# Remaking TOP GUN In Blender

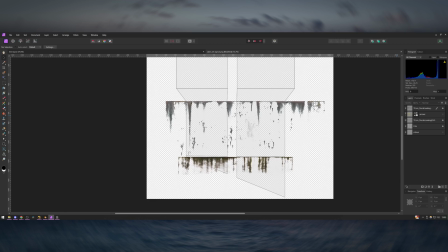(4:42)
So I found some rust leak textures and I painted those in on a lot of the corners of the metal where the water would run down the walls.
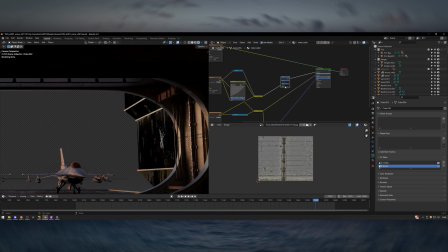(4:47)
And again, it just adds an extra level of detail that's not just procedural. And it makes the scene a lot more tangible because you're actually putting that wear and tear in the areas it would actually occur instead of just applying it generically across the whole mesh.
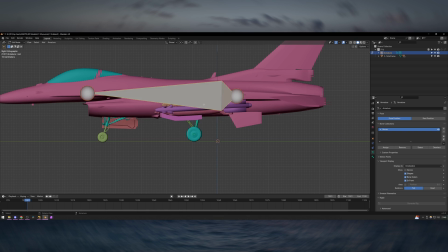(4:58)
I didn't do too much rigging for this video.
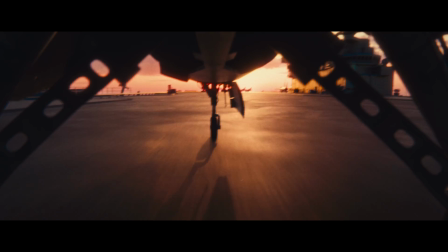(5:01)
It wasn't really worth it because there's only a couple of shots where the plane's moving, but I did want some basic suspension controls for the underneath of the plane in that shot where it takes off. So I just added 2 bones.
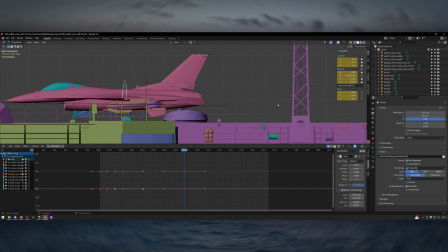(5:09)
I had the main body parented to one, and then the landing gears were parented to the bone underneath. And that way I could just animate the body to move up and down as the plane's taking off and going over some bumps.
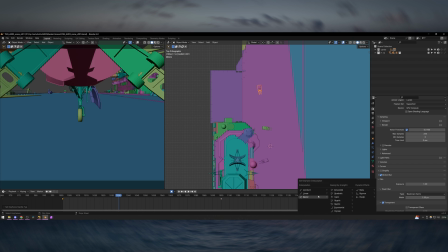(5:18)
There's actually very few keyframes on any of the animation. I relied quite heavily on noise modifiers for this project.
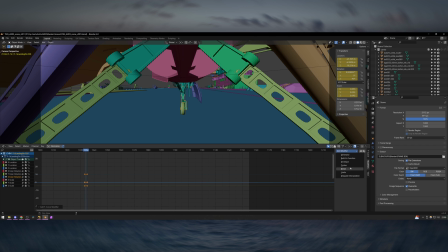(5:23)
So for example, there's a noise modifier on the rotation of the front wheel to make it seem like it's darting around a bit as it's going over the uneven terrain of the runway. And there's also noise modifiers on the rotation of all of the panels and flaps on the side of the plane that open.
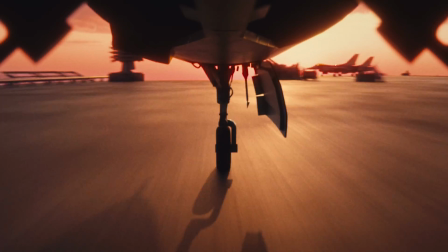(5:35)
And as the plane's taking off, they're animated to fade in over the course of about 30 frames, which makes it feel like the intensity of the engine rumble is increasing.
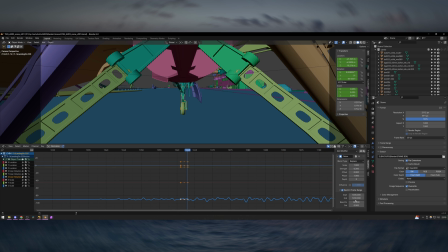(5:42)
And it gives all of those little details on the plane some micro movement and animation,
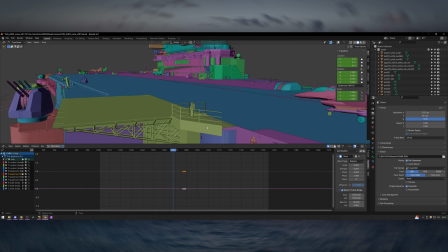(5:46)
which makes it feel a lot more alive. Speaking of micro movement and detail, once all the animation and everything was blocked out,
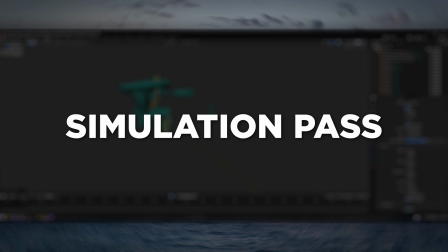(5:52)
I went in and did a simulation pass on some of the assets that I thought would benefit from it. So a few of the shots have assets that have cloth simulations on them.
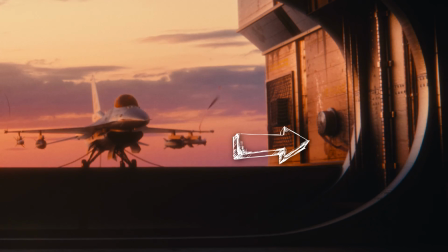(5:59)
Things like the bits of fabric on the end of the wings in the first shot, the hose pipe that's hanging up on the wall, and I also did one on the wires on the POV shot of the plane taking off.
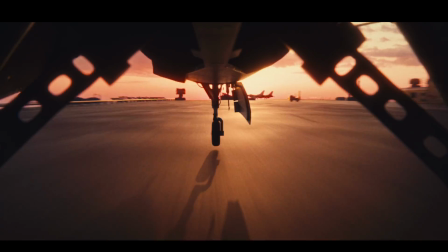(6:07)
Because they're just hanging down, it all felt a little bit static, and I just thought that because of the wind and the speed of the plane, they would move a bit in real life.
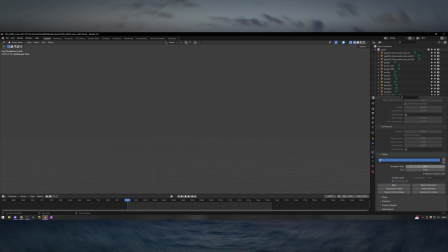(6:13)
So I just added the vertices on the end of the wires to a vertex group, and then used that to keep them in place, and did a cloth sim on the rest of the wires so they would wobble slightly.
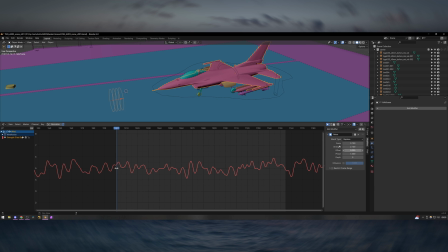(6:21)
And I added some slight wind to make them move a bit organically, as well as reacting to the animation of the plane.
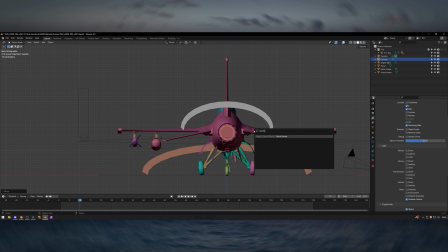(6:26)
The other simulations are a bit more obvious. Those are the 2 smoke sims that I did.
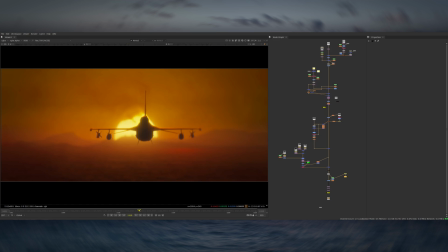(6:29)
I used the renders of the smoke to drive some heat distortion in Nuke, so I'm actually not really using the renders of the smoke to overlay as smoke itself.
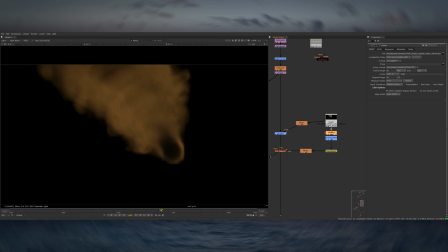(6:36)
I'm just using the alpha channel of the result to use to drive a displacement map and plug into the heat haze so that dictates where the heat haze appears.
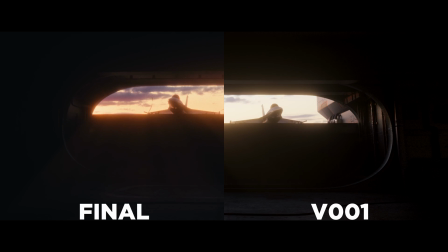(6:46)
And then one of the last steps I do in Blender once all the shots are in a pretty good place is I'll render a version 1 of all of the shots and then just do a slap comp of it in Nuke.
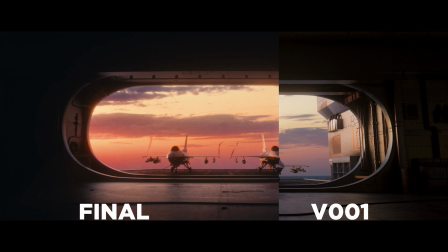(6:53)
They were very basic. I essentially just put a placeholder sky in the background and then comped the CG over the top with a bit of a glow.
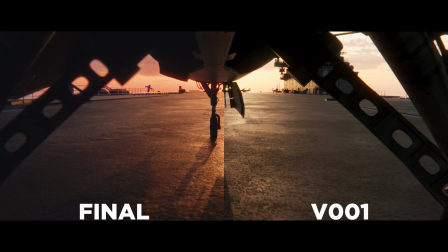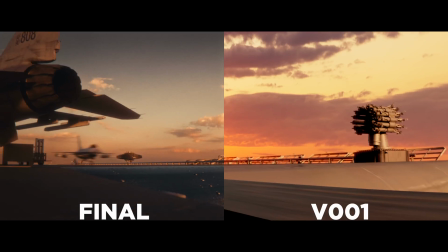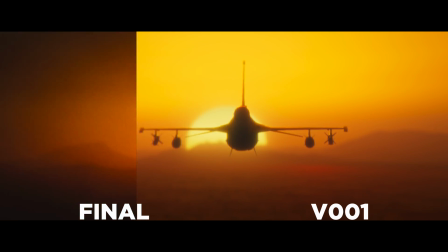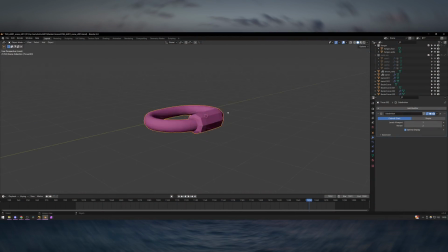(7:16)
And then from there I could look at the shots fully assembled and work out what I needed to do to push them a little bit further.
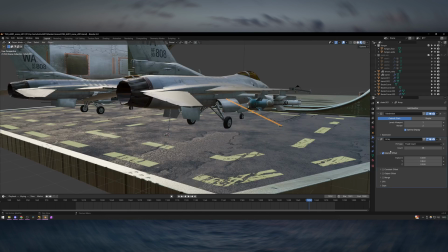(7:22)
A lot of the times this was just going in and adding some additional assets. I did things like adding some chains onto the planes so that they would be held in place on the platform.
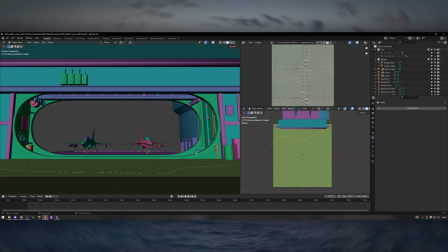(7:29)
I did a few bits like adding some cables onto the floor, just little details that brought the scene to life a bit more.
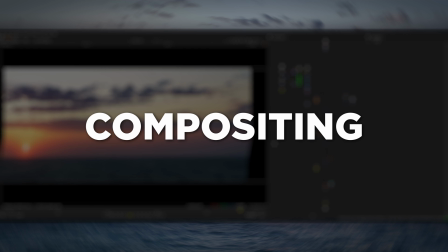(7:34)
The compositing of this video was actually pretty straightforward.
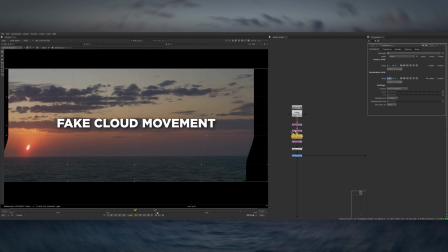(7:37)
All of the shots basically involved a similar workflow of getting a sky and putting it in the background, and then just placing the renders of the environment and the planes on top.
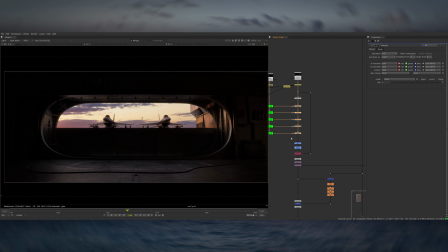(7:44)
And then from there it's really just a case of balancing the colour of the sky with the environment, adding things like light wrap, lens distortion, chromatic aberration, all the little things that make the shot come to life.
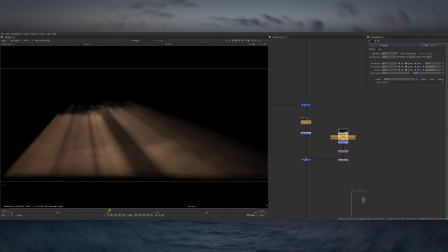(7:53)
Instead of using the actual light wrap node in Nuke for this, I started doing it manually because I prefer the look of it.
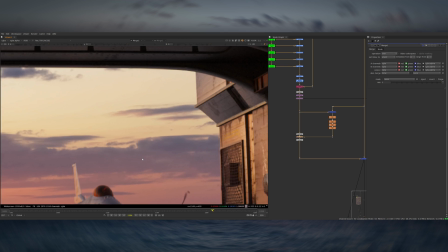(7:58)
You could kind of consider this like an exponential light wrap, I suppose. It's a much softer kind of bloomy version of light wrap, and I just think it looks a bit more photorealistic.
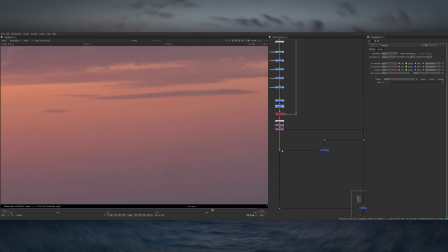(8:05)
It's very simple, so I just took the alpha of all the 3D renders and then merged that over the background and set the merge to stencil, which cuts it out.
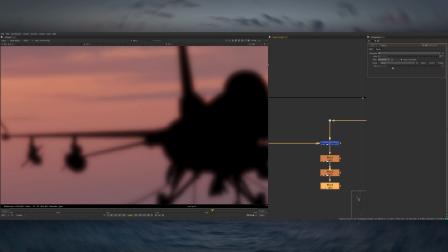(8:12)
Then from there you can add multiple increments of blur, so I start off very low and then I slowly turn the size of the blur up and turn the mix down as I go, which once you add about 3 or 4 of these nodes gives you a really nice soft fall off for the light wrap. And then I just merge it very subtly over the top of the CG and pre-mult it so it doesn't go over the edges.
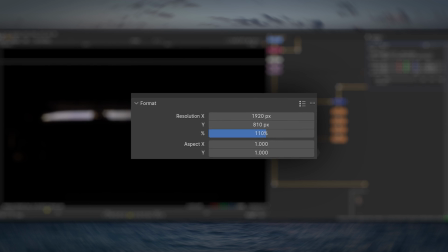(8:28)
I rendered 10% overscan on all of these shots so I could add some lens distortion to make them feel less 3D.
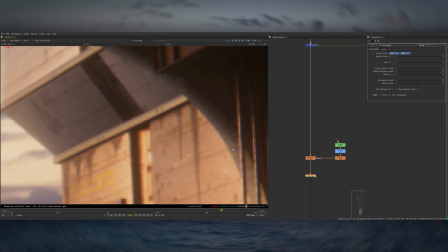(8:33)
And then as well as the lens distortion, I'm adding other lensy artifacts like chromatic aberration at the bottom of the script and a bit of vignetting.
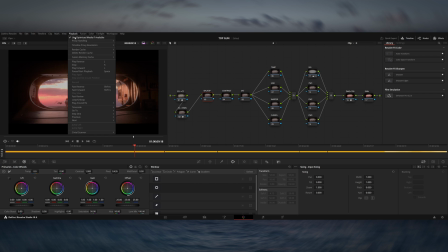(8:39)
Once the comps were done, I rendered them out of Nuke, and finally I moved into Resolve to do the final color grade. I've got a lot more into grading very recently, especially after spending some time sitting with the colorists at work and watching how they approach a shot.